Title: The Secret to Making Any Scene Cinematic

Have you ever set up a shot and thought to yourself, why does this look so flat? Why doesn't this look like the shot I imagined in my head? Well, it's probably because you're missing one thing. I say depth is the secret behind cinematic images. It's the one thing that separates beginners from experienced filmmakers. Before we break it down, let's define what depth actually is.
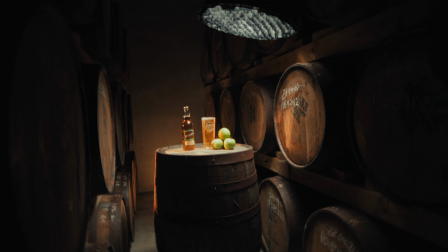What is depth? I'd say depth is the illusion of a three-dimensional space in a two-dimensional image. Basically, you're trying to give them that immersive depth feeling. It's not about crazy gear, it's not about crazy sets, it's just about creating layers in your image.
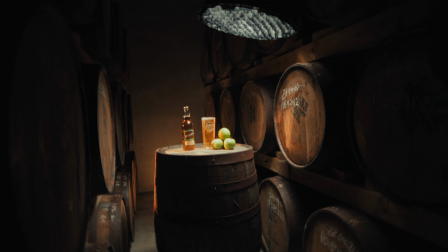So that's foreground, midground, and background. So if you don't separate those layers, your image is going to look a bit flat. And the way we create those layers is through 5 main components. So that's lighting, composition, lens choice, atmosphere, and movement. And once you understand these 5 main key principles,
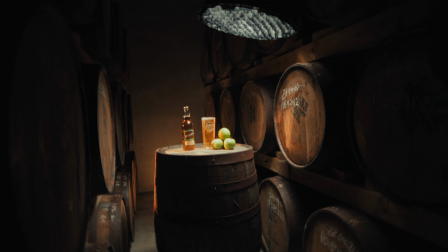your images will just start to look so much better, so much more immersive, so much more cinematic. So let's start with the biggest one. Lighting is the fastest way to create depth.
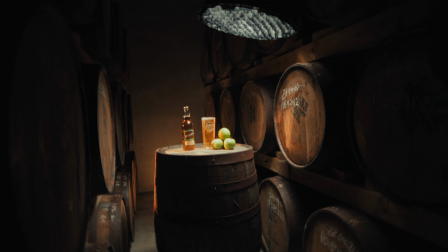It doesn't just brighten your scenes, it separates, depending on how you light it, it separates your foreground, midground, and background. So when you think about lighting, you should think about lighting in its separate layers.
I think.
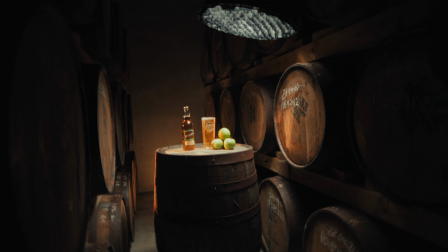Too high. Dang, that looks so good.
Lighting can be useful for many different things. For depth specifically, you should think about it as a tool to show where one layer starts and one layer ends. I mean, if your scene looks flat out of the gate, it's probably because your lighting isn't creating enough depth in your scene. Depth is literally built through your layers, so composition is going to play a key role in how much depth you're creating. So once again, you can separate these layers, these midground, foreground, background layers,
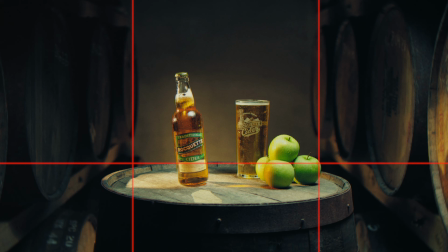and think about what you can put into each one of those layers to help add more. So for foreground, you could add maybe furniture, plants, lights, anything really. And then midground's usually going to be your subject, so you kind of want to keep the viewer's eyes and visuals on the subject.
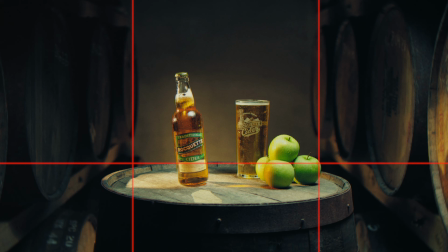And then in background, you could put anything, once again, furniture, plants, practical lights in the scene, which really do help. Use traditional techniques like frame within a frame or leading lines like I've used in my previous video. Most beginners only really think about the subject, as experienced cinematographers will think about how the subject sits in the scene.
That's pretty good. I'm gonna get another one to be safe. Just to be safe. Just to be safe. But I saw my hand go in this light, so because I thought it was gonna fall.
And one common misconception about depth is that without a big space, it's impossible to do. But as long as you focus on creating layers, even in a small space. I mean, take my previous video for example. That aisle is very small, but it's the way I've lit and composed everything so that it's separately layered, which is just creating that depth. Another thing to consider is your lens choice, because your focal length changes how depth is perceived in your image. A longer lens compresses space, so that's why you hear people talking about compression in the background. And then a wide lens will exaggerate the distance and it will just push your background far away from your subject. Neither option is wrong, they just create different kinds of depth. So a wider lens will allow your viewer to feel more part of the environment. However, longer focal lengths will flatten your background to your subject, but they still can be quite a nice look, especially if you get your lighting, composition, everything else correct. This can still look really nice. This brings me to another point about lens choices, to not rely, especially this is a big problem for I think beginners mainly, is to not rely on that low depth feel bokeh in the background. Depth comes from how your lens reveals the space at the same time. So if everything behind me massive blur or mush, it's just going to be a bit disorientating to the viewer. Fog, haze, mist, these things all create atmosphere which helps light to be visible. So let's talk about haze specifically, because haze is the one I used in my previous video.
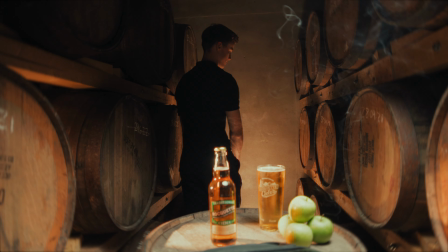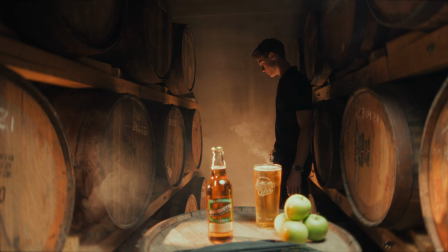Okay.
The reason I used haze here was it's another thing that just helps separate layers once again.
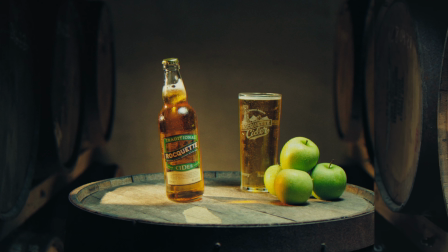So it makes your background lighter and it makes your subject a bit more defined in the image. Probably my favorite part about haze is the way it makes light visible. So like if you had some light rays beaming in, as soon as you add haze, then you can physically see these light rays coming in.
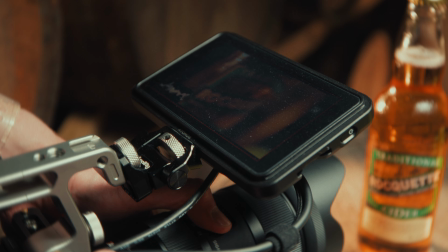It just looks amazing. So just a little bit of haze can help to boost your lighting and just give it that cinematic push. But make sure you don't overdo it. You're trying to shape the light, not hotbox the room out.
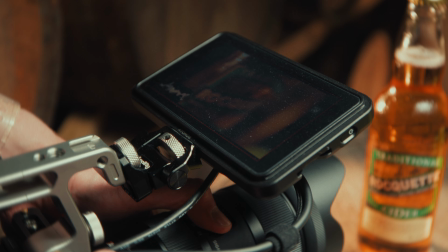Movement adds depth because motion naturally reveals space. It's a good way of showing your audience how far things are in a scene. So a slow push in, a gentle slide, or even a handheld sway can help create depth without being too distracting to the viewer.
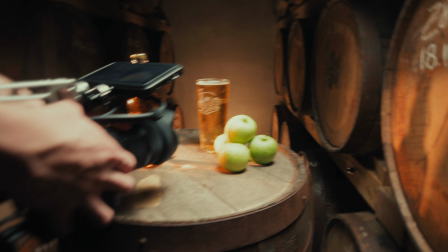Sound effects are necessary. Yeah, don't do it in post. That'll warp.
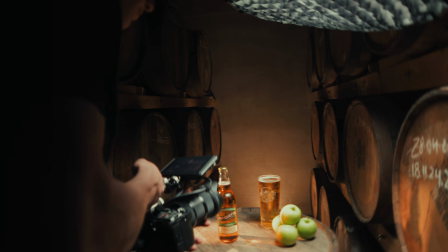Yeah.
Even if your camera's locked off on a tripod, so rather than adding camera movement, you've got to think about the way you can create movement in your scene.
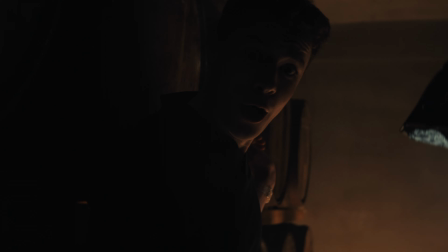So, you know, something brushing past, or like I had the bottle, you know, landing on the barrel to create more depth.
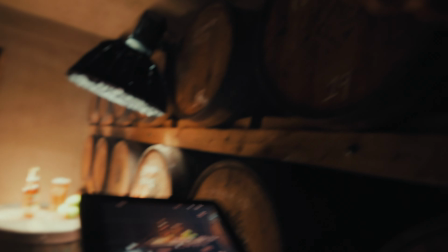Someone try. I think that might have been good. Oh, that's good. No, I won.
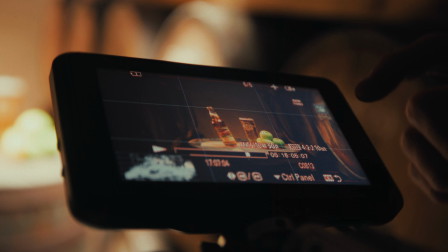I think that was good. Nice. Because even yeah, that was the one.
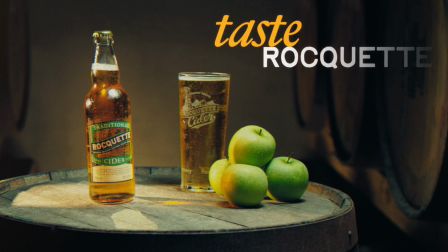Come on.
Movement isn't to replace, you know, good lighting, good composition. It's to pair with those things. So now let's combine everything. Lighting separates layers, composition builds layers, your lens choice shapes how these layers interact with each other, and then atmosphere and movement enhances the separation. Once you start seeing your shots in layers, not just a flat image, everything about your filmmaking will improve. So if your scene's looking a bit flat, it's best to check these 5 things.
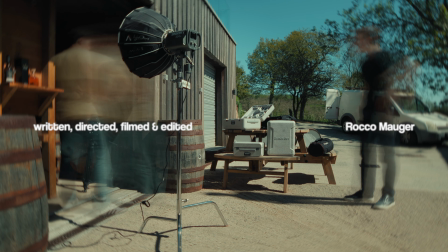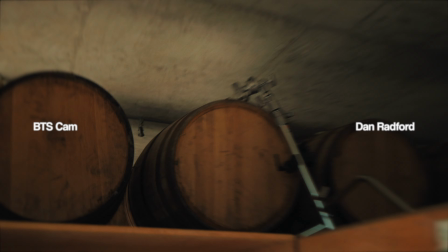Don't show that. You don't need to see that. You don't need to see that part.
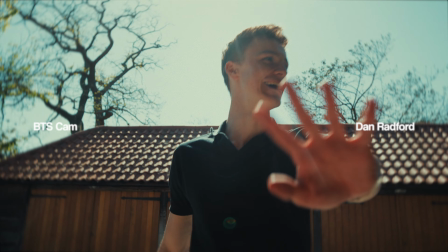It's so bad.